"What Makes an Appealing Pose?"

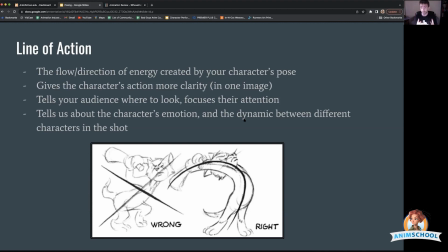4:09 We can kind of see the motion without actually seeing more than one frame, if that makes sense.
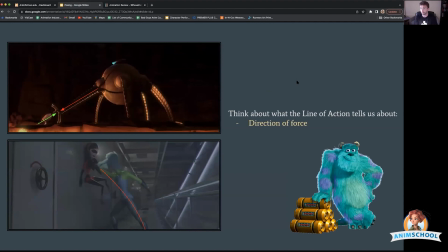4:14 The line of action accomplishes a few different things. One is direction of force. So a lot of animation is about physics, right? And Newton's laws of motion come into play all the time.
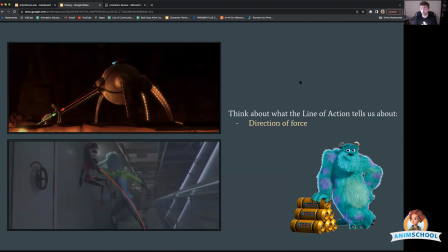4:29 I believe it's the third law of motion is, for every action, there is an equal and opposite reaction, which basically means like if you push on a wall, the wall exerts a force back,
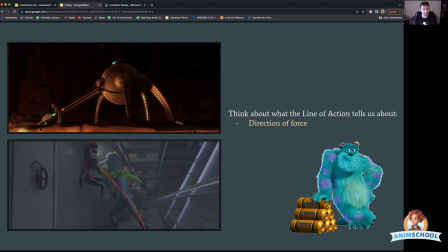4:44 so the wall kind of pushes against you. So if you look at this image of Mr. Incredible pushing against this machine, you can tell that they're both exerting force, because first you see this arm is fully extended.
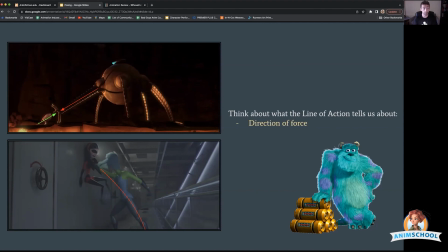5:01 We can tell it's applying a force, and then Mr. Incredible, we can follow his line of action, from his heel, straight through his arms to his hands, and and we can tell that they're applying equal force to one another, and those forces are canceling each other out.
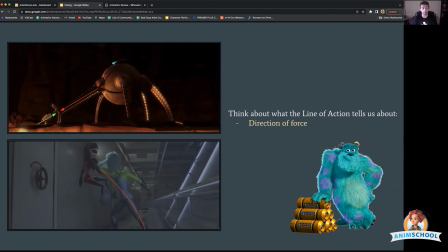5:19 But we get a lot of information from the pose, right? That he's fully outstretched. All of his weight is pushing against this machine. So we get all that information right away from the line of action. And then this is a great image from Incredibles 2, where, again, we have this nice,
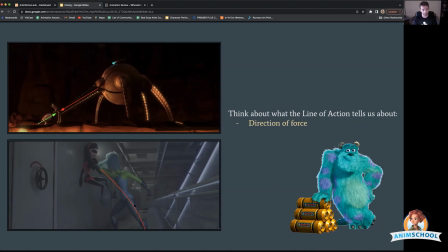5:39 clear line of action going from this character's foot straight through her body, up through her arm. And we can tell that she's just like smashed Violet up against the wall, because we can see the direction of force from her pose and from this line of action.
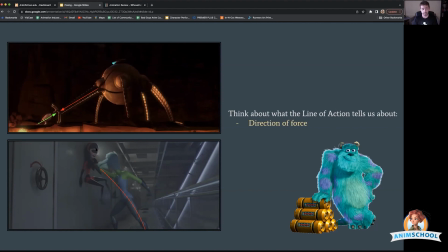5:56 And we can also pick up a lot from Violet's pose too, right? Like we can see that her hair is kind of flowing behind her. I think that's Newton's first law, is that an object in motion stays in motion.
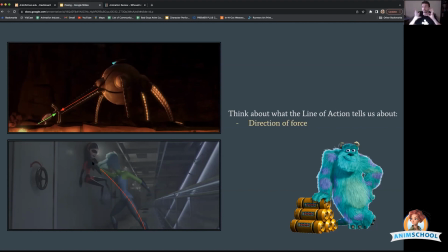6:10 And so like if you're moving and all of a sudden, she gets smashed up against this wall, like when this character's head stops, her hair keeps flowing in this direction. And same thing with Violet's hair. We see that equal and opposite reaction. As her hair kind of goes flying in the other direction.
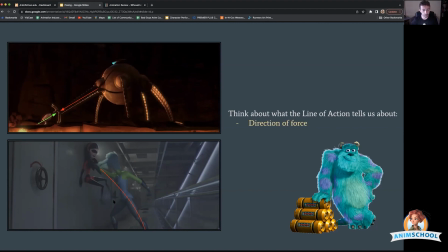6:29 And so we can tell a lot just from this one image of what the action is and where the force is being applied. And then I wanted to throw this image of Sully in there. This is a much simpler pose, because all the same principles apply here.
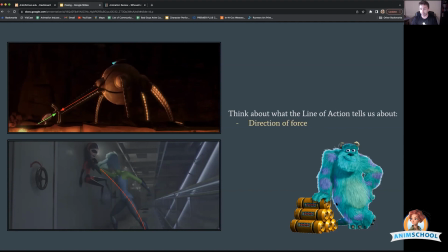6:44 So in this pose, he's leaning up against this pile of canisters, and his weight is almost fully supported by these canisters, and he's pushing down on the canisters.
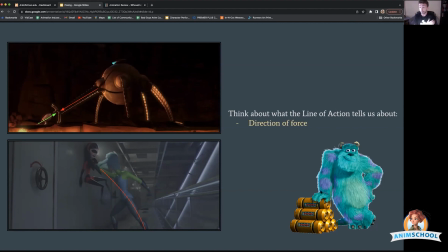7:02 And as a result, the canisters are pushing his shoulder up, right? We can see his shoulder gets pushed up here. And that affects the whole pose, right? Because that shoulder comes up, which pushes this shoulder down.
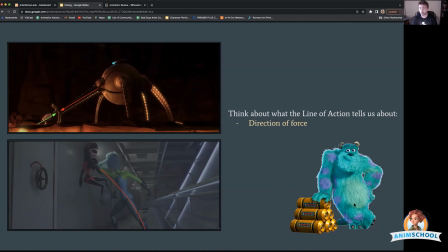7:16 And then we have this nice, natural leaning pose where we can see exactly where his weight is supported. Feels very natural.
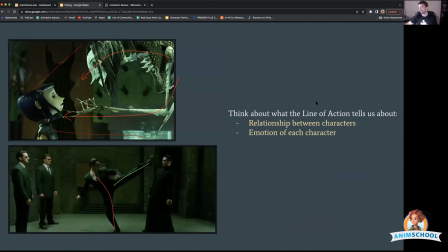7:30 So we also want to think about what the line of action tells us about the relationship between two characters in the shot and the emotion of each character. So yeah, the mother is higher in frame, which makes her feel more in control.
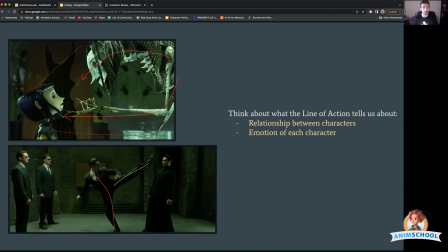7:45 She has, multiple, so her head and her body is coming up over Coraline, but then she has this spindly arm that creates this other line of action that's coming from below, right?
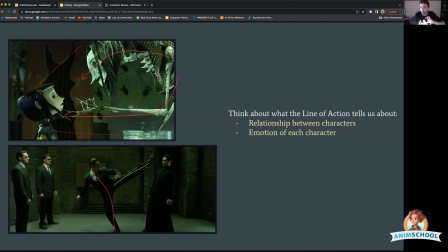8:00 And it feels like she's just encroaching on Coraline. And Coraline is kind of just stuffed into the corner of the frame here. And it makes the mother feel like a spider, right? Because she literally is a spider, right? And she makes her feel very predatory.